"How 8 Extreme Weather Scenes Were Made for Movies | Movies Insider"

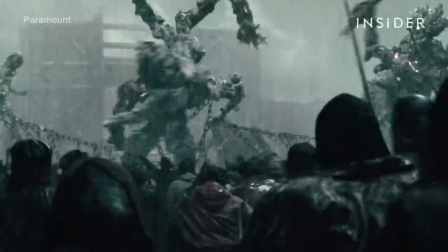[0:00]
This is a shot from the biblical deluge in Noah.
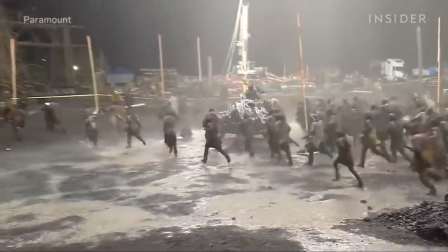[0:04]
It may not look like it, but this was filmed entirely at night under special balloon lights.
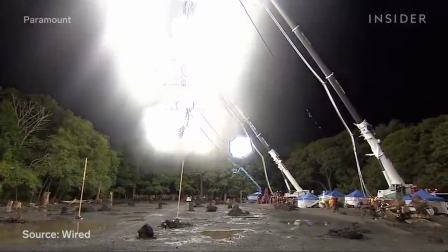[0:10]
And it took a massive custom rain machine to dump up to 200,000 gallons of water on set each night.
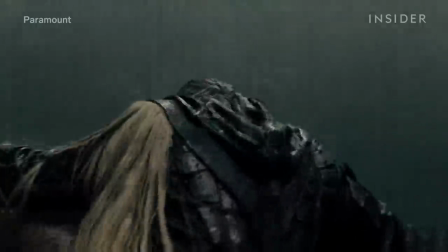[0:17]
All that just so you can clearly see the raindrops in the final shot.
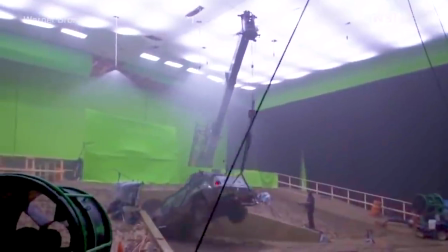[0:22]
Hollywood goes to extreme measures to portray the force of natural disasters as close to real life as possible.
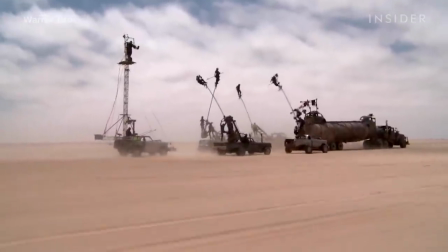[0:29]
From creating seven different types of CG dust for a sandstorm,
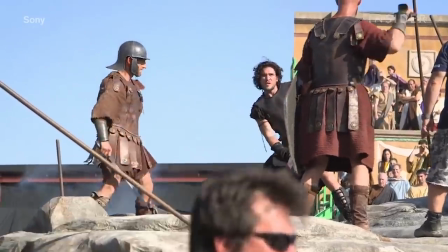[0:34]
to obsessively building accurate replicas of an ancient city just to destroy it in a single act.
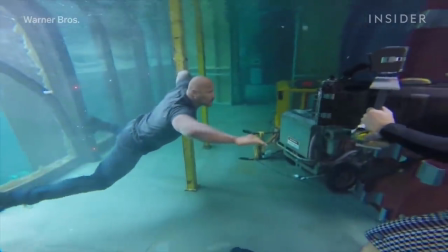[0:40]
Here's what eight apocalyptic movies looked like behind the scenes.
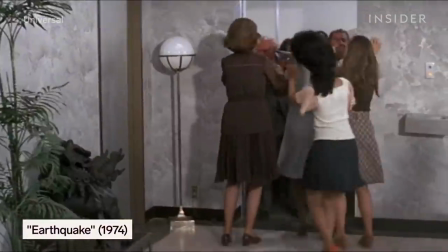[0:48]
To make an earthquake feel visceral, it isn't enough to just shake the camera.
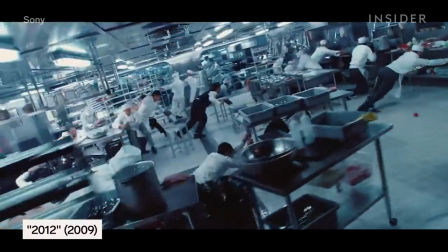[0:54]
All the characters, buildings, and objects in a scene need to be affected by the same force.
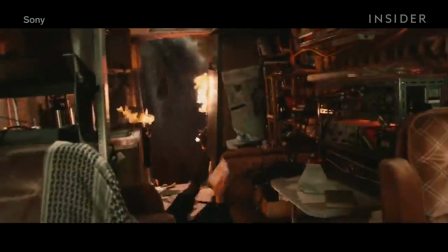[0:59]
The effects team took this literally for 2012, advertised as the mother of all disaster movies.
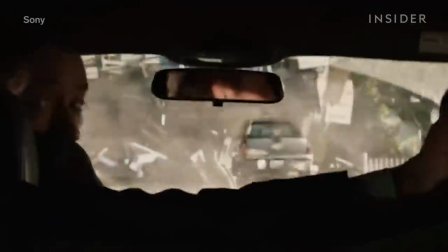[1:05]
To show the world being shaken to its core,
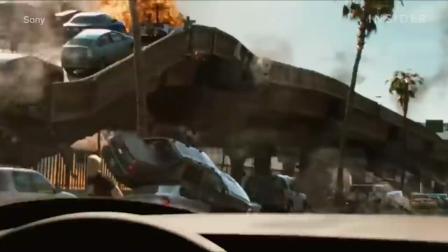[1:08]
the filmmakers built sprawling sets on top of hydraulic lifts so they could shake everything in a scene, from individual actors to entire houses.
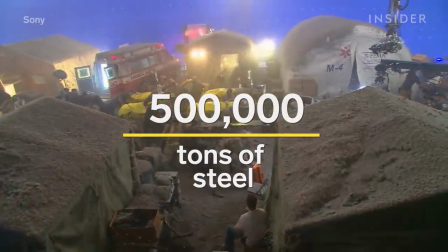[1:18]
The crew went through 500,000 tons of steel building the shaky decks, some of which measured several thousand square feet.
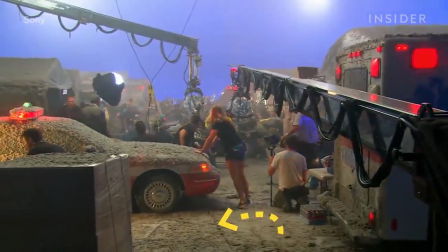[1:25]
And massive mover rigs underneath made it possible to put cars, trucks, planes,
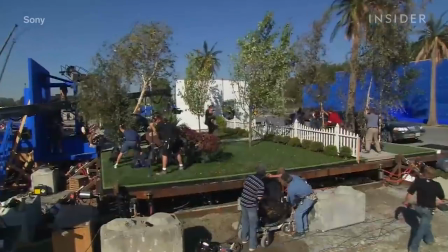[1:31]
building facades, and palm trees on the same set, so everything could react to an earthquake-like force in a consistent way.
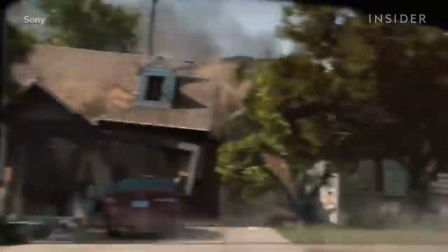[1:38]
The team did have to use CGI for this scene, where a 10.5 magnitude earthquake chases John Cusack through the crumbling streets of L.A.
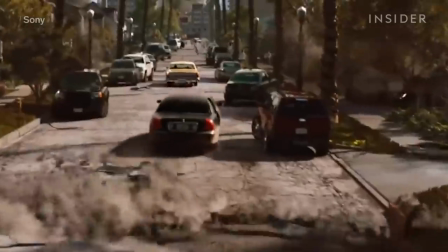[1:48]
Getting the destruction and the ocean wave rippling movement the director wanted required building Wilshire
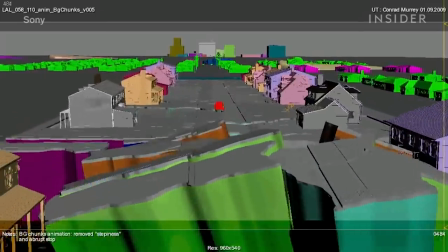[1:54]
Boulevard from scratch in the computer and writing a new volume-breaking system called DROP.
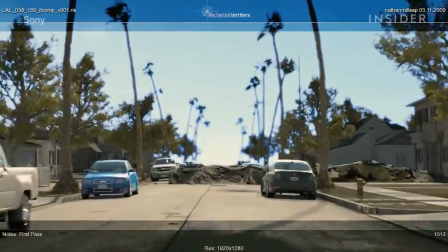[1:59]
The artists could enter a whole CG building into DROP and the program would cut it into as many as 90,000 little shapes.
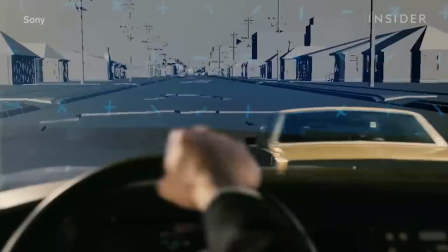[2:07]
But even for this almost entirely digital sequence, the team shot what they could practically.
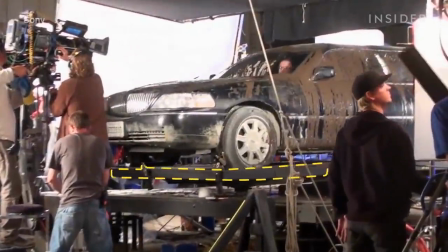[2:12]
Here the actors were filmed inside the limousine, attached to a gimbal that simulated the effects of the quake.
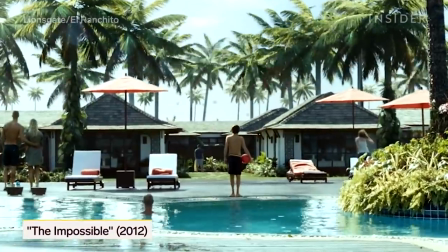[2:22]
In The Impossible, filmmakers had to recreate the 2004 Indian Ocean tsunami.
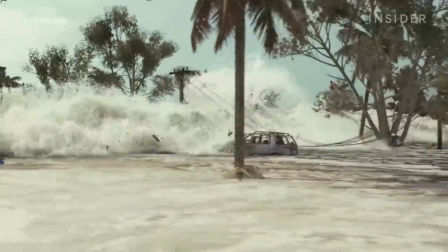[2:28]
These climactic scenes where the tsunami slams the coast over the course of 10 terrifying minutes required millions of gallons of actual seawater,
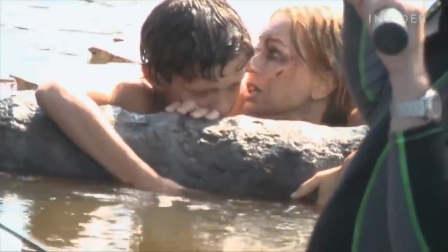[2:37]
darkened with food coloring and tints to make the water look dirty. Naomi Watts and Tom Holland filmed most of their scenes in Spain in an almost 400-foot-long
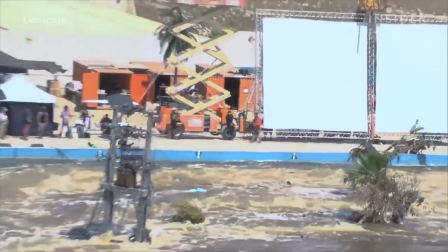[2:46]
seaside tank. the largest water tank in Europe and second largest in the world.
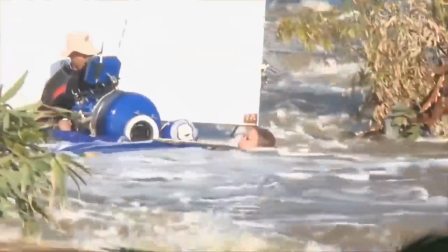[2:51]
Inside the tank, the actors sat in baskets that moved on rails pulled with steel cables.
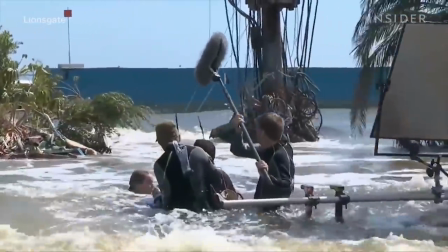[2:56]
This system allowed the crew to control the speed at which the actors moved in the water, keeping them at the same speed as the current.
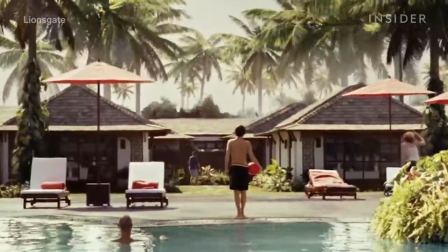[3:03]
The film also had to show the water slamming the entire resort area, pools, palm trees and all.
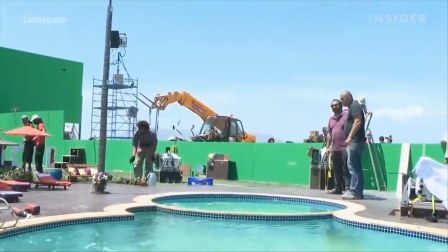[3:09]
Since the real site in Thailand didn't look the way it did in 2004, the production designers built a model of the former resort at one-third the scale.
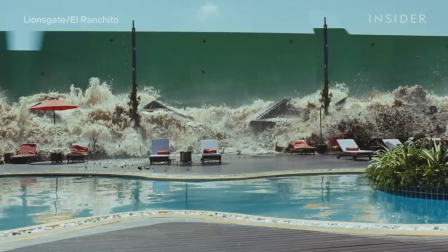[3:18]
That was the smallest model that would interact with the wave in a realistic way. When it was time to film the water destroying it all, the crew had to get it right in one shot.
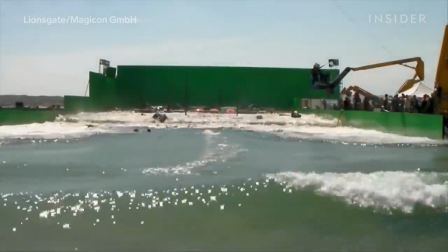[3:27]
To ensure the wave impact looked right, the team did test runs at Edinburgh Designs, a company specializing in wave generators.
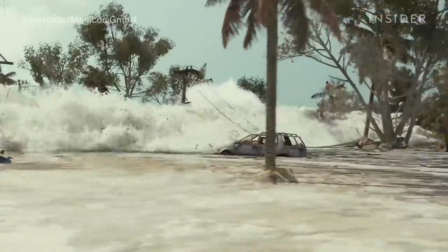[3:35]
The company usually tries to create a precise, perfect wave, But the filmmakers on The Impossible wanted a wide, ugly, and chaotic one.
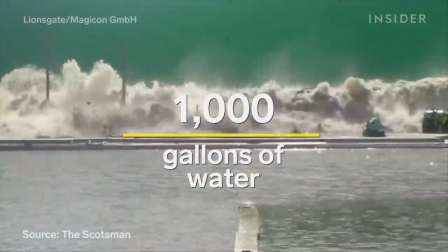[3:44]
They achieved that messiness by rushing 1,000 gallons of water over the model set, with the power of eight F1 racing cars behind it.
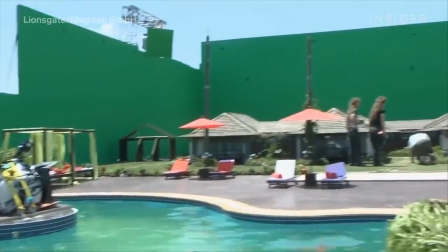[3:52]
The cinematographer set up an apparatus of 10 cameras to make sure he captured every angle.